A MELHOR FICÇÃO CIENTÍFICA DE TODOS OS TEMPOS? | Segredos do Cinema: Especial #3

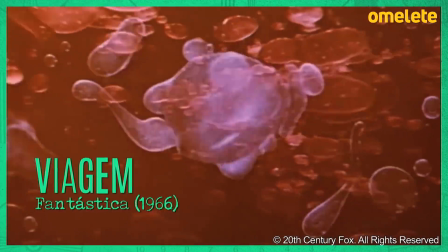(4:02)
Diferente da aparência de filmes sci-fi da época, como Viagem Fantástica e Barbarella, o diretor renegou o uso de cores berrantes e cenários mirabolantes. Em vez disso, ele optou por uma estética futurista que o design e a arquitetura, a decoração, a moda e a tecnologia da época sugeria.
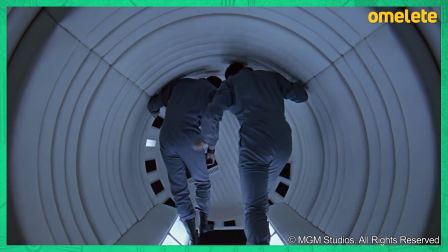(4:18)
Foi assim que o filme acabou priorizando padrões geométricos e ambientes clean.
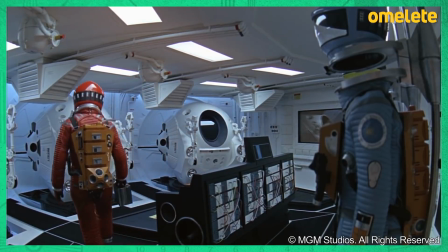(4:22)
E para completar esse estilo, o Kubrick optou pela predominância do branco e preferiu usar cores somente para situações que o destaque era de um cenário monocromático. O design arquitetônico dos anos 60 serviu de influência na concepção do formato das naves.
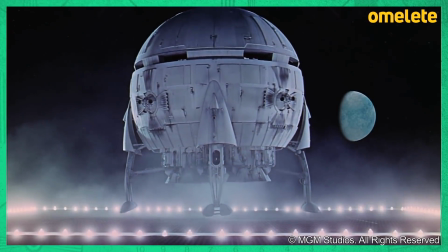(4:35)
Saíram os piros voadores para dar lugar a veículos espaciais que poderiam tranquilamente ter sido fabricados pela NASA.
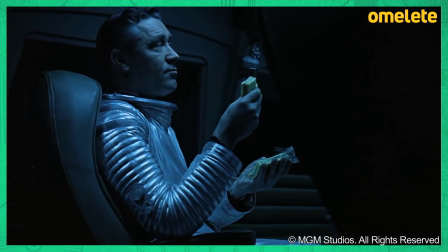(4:41)
Com relação às roupas, o Kubrick negou o tecido metálico e manteve o mesmo estilo dos anos 60,
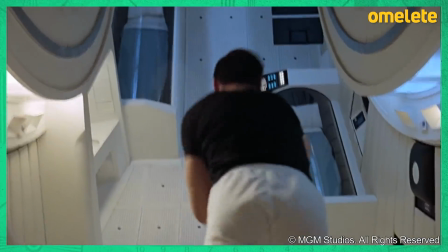(4:46)
com homens de terno na parte 2 do filme e com o astronauta Frank em roupas de ginástica comum, com camiseta, bermuda, tênis. 2001 também inaugura algumas técnicas inovadoras para o cinema.
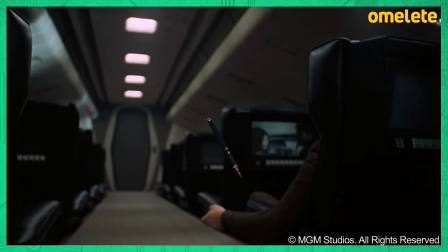(4:56)
Pela primeira vez, a falta de gravidade era retratada como uma leveza dos movimentos extremamente fiel à realidade.
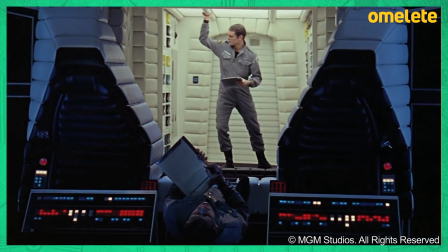(5:03)
O cotidiano dos astronautas em uma espaçonave também foi representado de forma mais realista, com exercícios físicos, jogos, refeições e até instruções para como usar o banheiro.
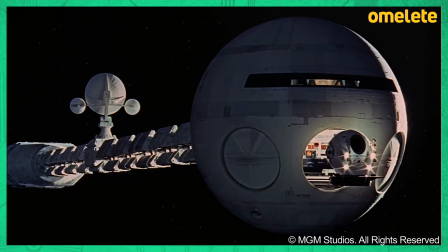(5:12)
Outra coisa que impressiona é o silêncio do espaço. Ciente de que teria cenas longas e paradas, o Kubrick fez questão de fazer valer a não propagação no vácuo,
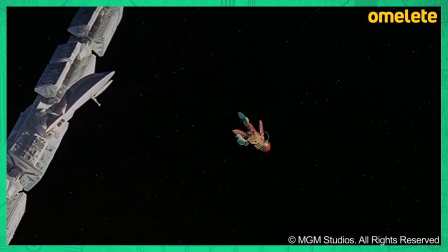(5:21)
o que inevitavelmente leva a momentos em que se ouve apenas ruídos de respiração dos astronautas dentro do capacete.
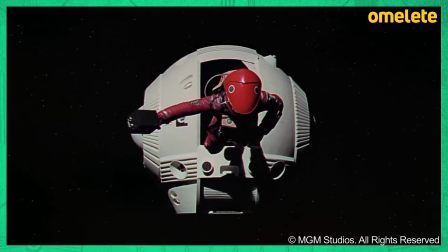Com tantas ideias estéticas inovadoras, naves incríveis e estações espaciais impressionantes, por que o Kubrick decidiu não mostrar os alienígenas mesmo fazendo um filme que admite a existência da vida de extraterrestres?
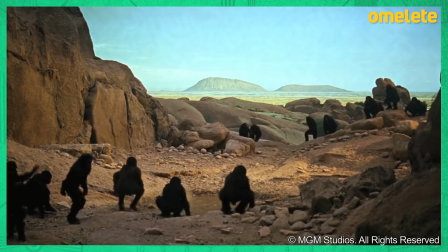(5:45)
Porque é uma narrativa focada na humanidade e a sua evolução,
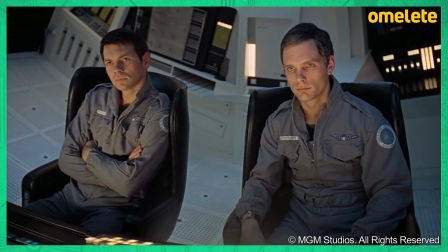(5:48)
o cineasta optou por não utilizar formas de vida que podiam interferir nas decisões que seriam cruciais para o progresso da raça humana.
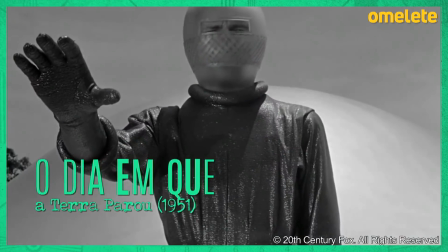(5:55)
Então nada de apresentar ETs posando sobre a Terra para ensinar os seres humanos a serem melhores, como é em um dia que a Terra parou, por exemplo.
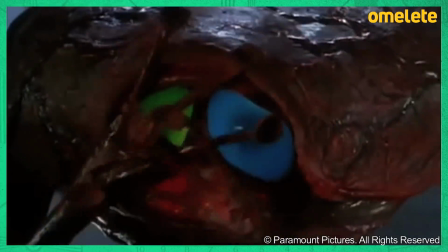(6:02)
E muito menos tentar criar uma representação alienígena monstruosa, o que traria de volta a estética cartonesca extravagante, ou mesmo apresentar os ETs de forma humana ou humanoide.
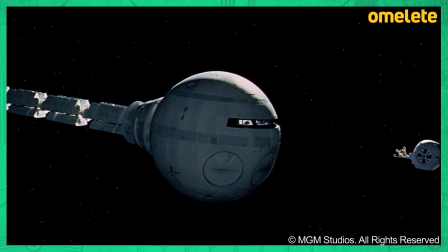(6:11)
Para o Kubrick, se o ser humano precisa encontrar maneiras de se transformar, que seja por esforço próprio.
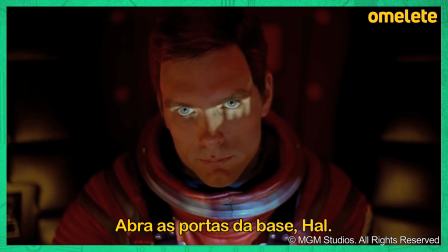(6:16) Abre as portas do Pod Bay, Hel. Desculpe, Dave.
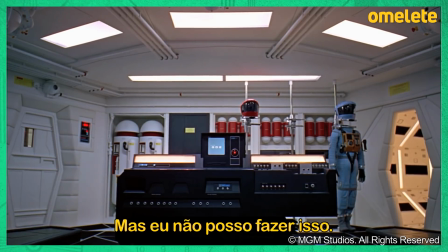(6:21) Eu tenho medo de não fazer isso.
Estética à parte, 2001, O Odisseia no Espaço, também é marcante pela criação e desenvolvimento de técnicas de filmagem que levam a efeitos imagéticos espetaculares.
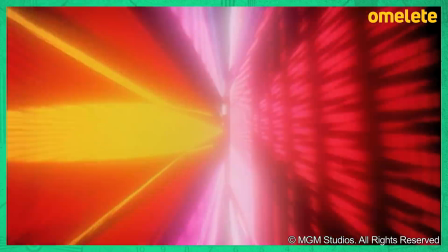(6:32)
O efeito Stargate, por exemplo, é lindo.
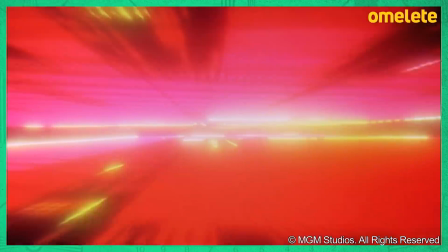(6:34)
Essa técnica, que é chamada de Slit Scan, acontece naquele corredor de luzes coloridas que representam a travessia de Dave para um tipo de portal do espaço-tempo.
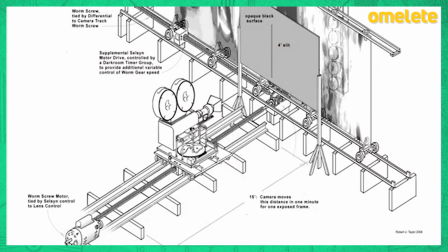(6:43)
Para dar esse efeito, a câmera é colocada em um traveling e se movimenta para frente e para trás, apontada para uma plataforma plana com uma fenda estreita no meio.
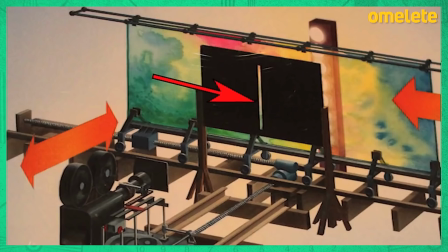(6:50)
Atrás dessa plataforma tem uma parede com imagens que se mexem de um lado para o outro.
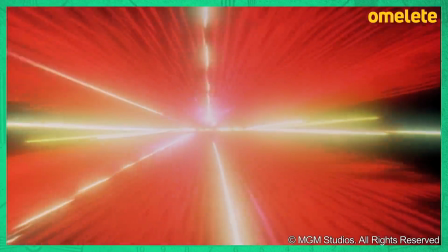(6:55)
Com a câmera e a parede em movimento e com um pequeno truque de exposição da câmera, cria-se um incrível efeito de luz.
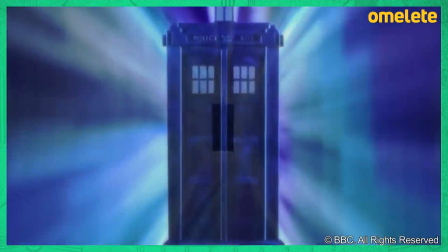(7:01)
O Slit Scan também é usado em outras produções.
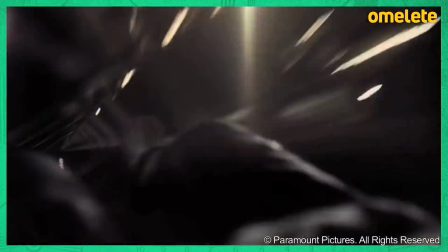(7:04)
Dá para ver ele em uma das aberturas de Doctor Who e também nas imagens que foram usadas para representar a viagem no buraco de minhoca de Interestelar.
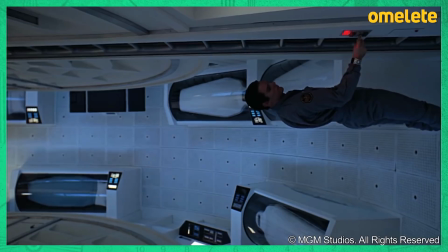(7:11)
Outra famosa técnica foi usada para criar a impressão futurista da gravidade zero no interior das naves de 2001.
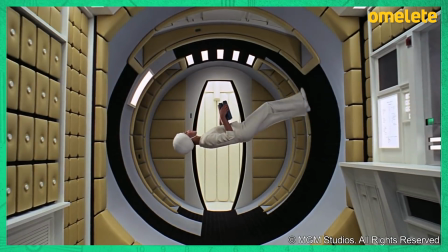(7:17)
Esse artifício pode ser visto nas cenas em que os personagens são capazes de caminhar pelas paredes e no teto.
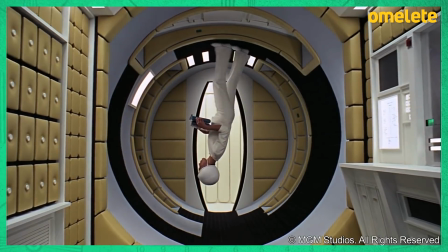(7:23)
Essa é uma forma de rotação em que a câmera gira com todo o cenário, causando o efeito que desafia as leis da física.
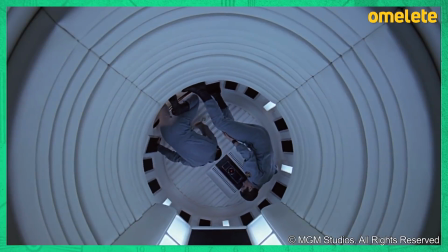(7:28)
Apesar de levar essa técnica para um outro nível, o Kubrick não foi o pioneiro na engenharia.
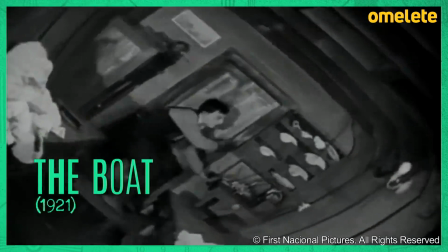(7:32)
Em 21, o Buster Keaton já tinha usado essa espécie de tambor giratório em The Bolt, e 30 anos depois,
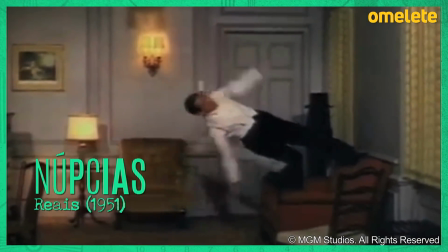(7:38)
em 1951, a famosa cena de núpcias reais usa o mesmo efeito para fazer Fred Astaire dançar nas paredes.
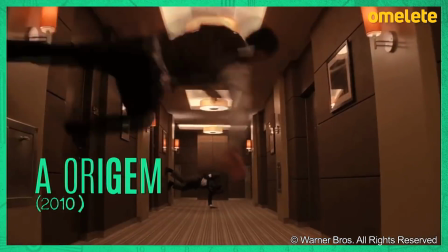(7:49)
Mas depois que Kubrick usou o efeito em seu filme espacial, novas possibilidades foram exploradas, como nessa famosa cena de origem ou até no clipe do NSYNC.
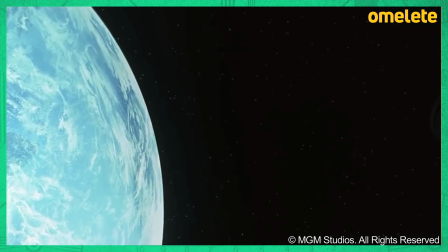(8:00)
Os 2001 Odisseia no Espaço não apenas apresentou inovações técnicas e estéticas na forma de produzir cinema,
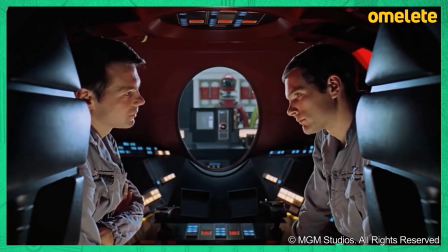(8:06)
como também chamou a atenção da indústria para um gênero com uma enorme capacidade de fascinar o público.